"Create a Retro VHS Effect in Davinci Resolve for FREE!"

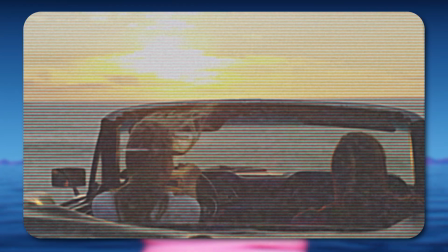Today we'll look at how to create this glitchy VHS effect in DaVinci Resolve. I'm using the free version of DaVinci Resolve 20, but this method should work with any version from the last few years.
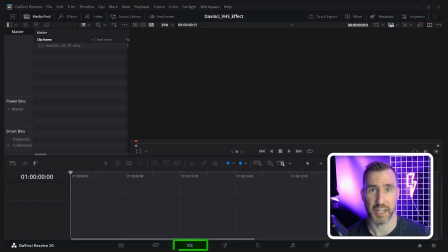I've created a new project and I'm here on the edit page. I'll drag this video clip to my timeline.
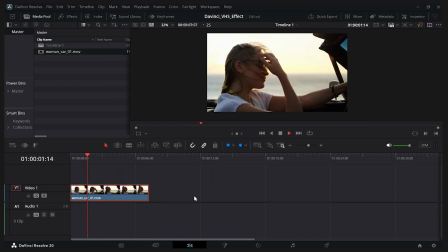You can see it's a woman driving a car. Now to get this VHS look, we could apply effects directly to this clip here, but instead I'm going to apply it to an adjustment clip.
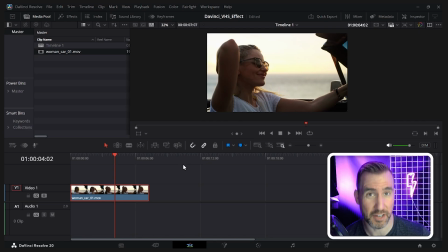It gives us more flexibility in applying that effect to other clips later on, as I'll show you. To add an adjustment clip, I'll expand the effects tab here. Then under effects, I'll click adjustment clip, and let's drag it in.
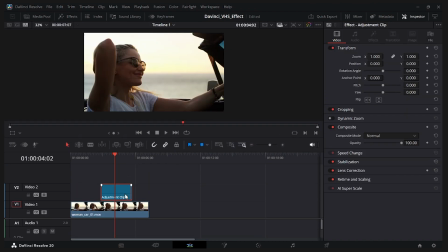So just to show you what this does, if I select my adjustment clip and I expand the inspector tab here,
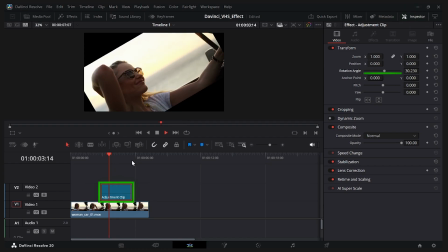I can do something like change the rotation angle, and it'll only apply where that clip covers my clip below it. So you can see my video is normal, then when it hits the adjustment clip, those changes take effect. Now of course I don't want that rotation effect, so let's undo that.
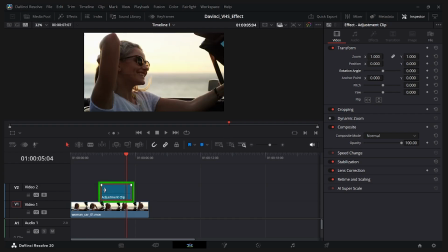And also I want the adjustment clip to affect the whole video, so I'll resize it so it covers the whole video. Now I think a good way to start this VHS effect is to apply a blur and then a sharpen filter. To add the blur effect, we can once again go to effects, and then if you go to open effects, you'll probably see box blur here.
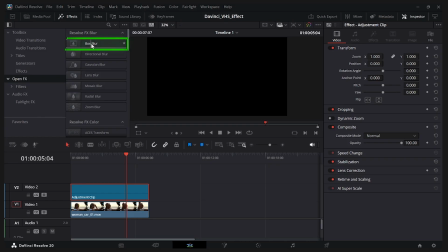You can also search for it. So I'll take this box blur and I'll drag it onto the adjustment clip. I'll let go, and you can see it blurs the video there. With my adjustment clip selected, I can go back to the inspector tab, and when you add an effects like that, the effect can be configured under this effects button here. So you see under effects, open effects, here's my box blur. I can toggle on and off. I could totally delete it by clicking the trash can there. I do think the effect's kind of strong, so let's reduce the strength here. Just make it something very subtle. Just to simulate that low-res VHS effect.
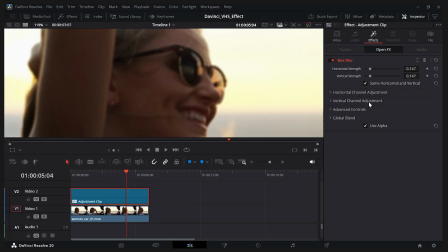Maybe something around there. There's another setting on this blur filter that I like, the horizontal channel adjustments. So let's expand that. If I take the red and drag it, you'll notice we get that slight chromatic aberration effect.
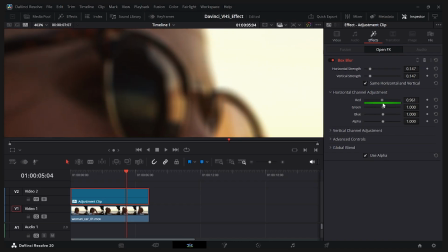Let me zoom in so you can see. So this is without it, and then when I drag it to the left, notice how we're getting these colors there. So you can just do a little bit of a subtle adjustment there. Again, it's up to you how you want to do it. So here we have before, after. Before, after. Now let's sharpen the image. Now by default, a lot of the sharpen effects are in the paid version of DaVinci Resolve.
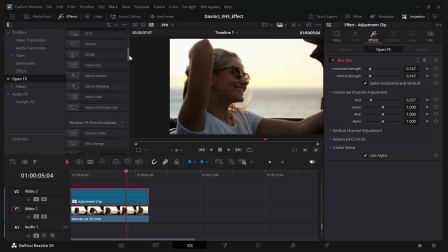If you go to the effects here, if you scroll down, you can see a sharpen section, but they're all in the paid version.
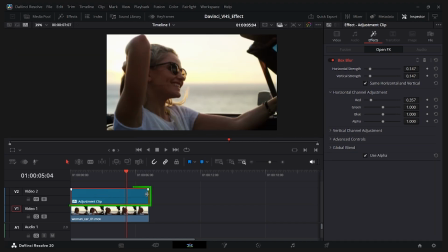However, there actually is a secret free method. With the adjustment clip selected, click on the color tab here. So I'll click color. Now there's a lot of information on this page, but most of it's not relevant to us. The one we care about is this filter here, blur. So I'll click blur, and here you can see it says the radius. Now bringing up the radius will actually make it blurrier, but decreasing down will actually sharpen. So here we're getting a sharpening effect. So let's make it really extreme. And I'll zoom in here.
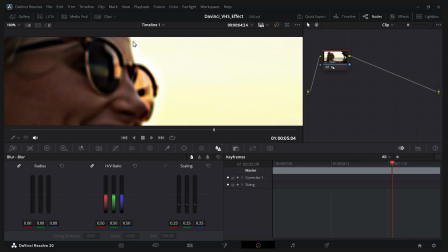And the thing that sharpening does is just gives us this slight ghosting effect over everything. So if I change this back here, you can see the color is very even on the edge here. But if I drag down the sharpening, notice how we get this little bit of a halo there. And that's very characteristic of VHS video.
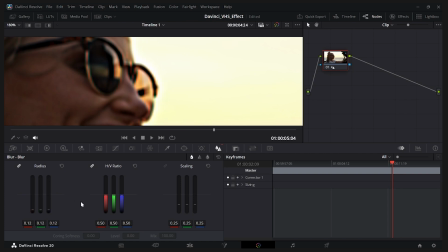So I like that effect. Again, how much you want to add is totally up to you. Something I also like to play with a little bit is these color wheels over here.
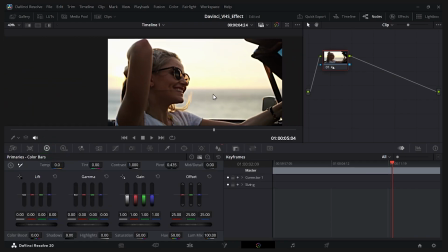So I'll press color wheels. Let's zoom out. And sometimes old VHS videos have a little bit of a gray effect in the blacks. So you can dial down the contrast. Maybe there. That just makes it look a little bit older, I think. And you can play with some of these other options to degrade the image if you like. But I think that's a pretty good start. Let's go back to the edit page. So let's make a comparison of what we have so far. Before, after, before, after. Now let's add a VHS overlay. The website pexels.com has tons of free video overlays we can add.
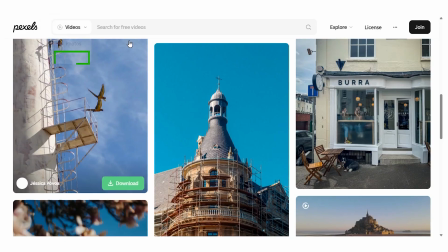I'm here on the site. What I'll do is I'll change the search box to say videos, and I'll just search for VHS damage.
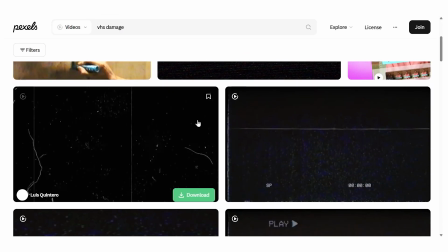I'll hit enter, and as you scroll through, you can see lots of templates here. The ones with noise and that black background are exactly what we want.
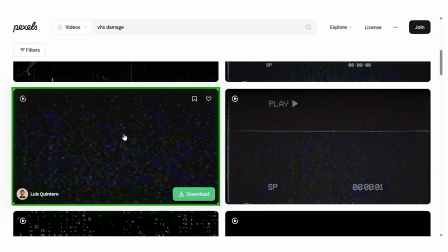So you can find one you like. If you click on one of them, you can get a preview of it.
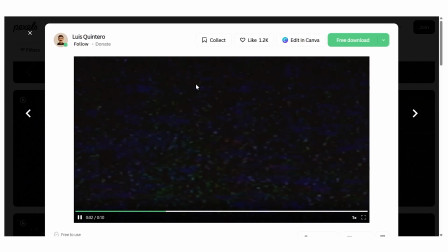I kind of like this one here, so I'll download it.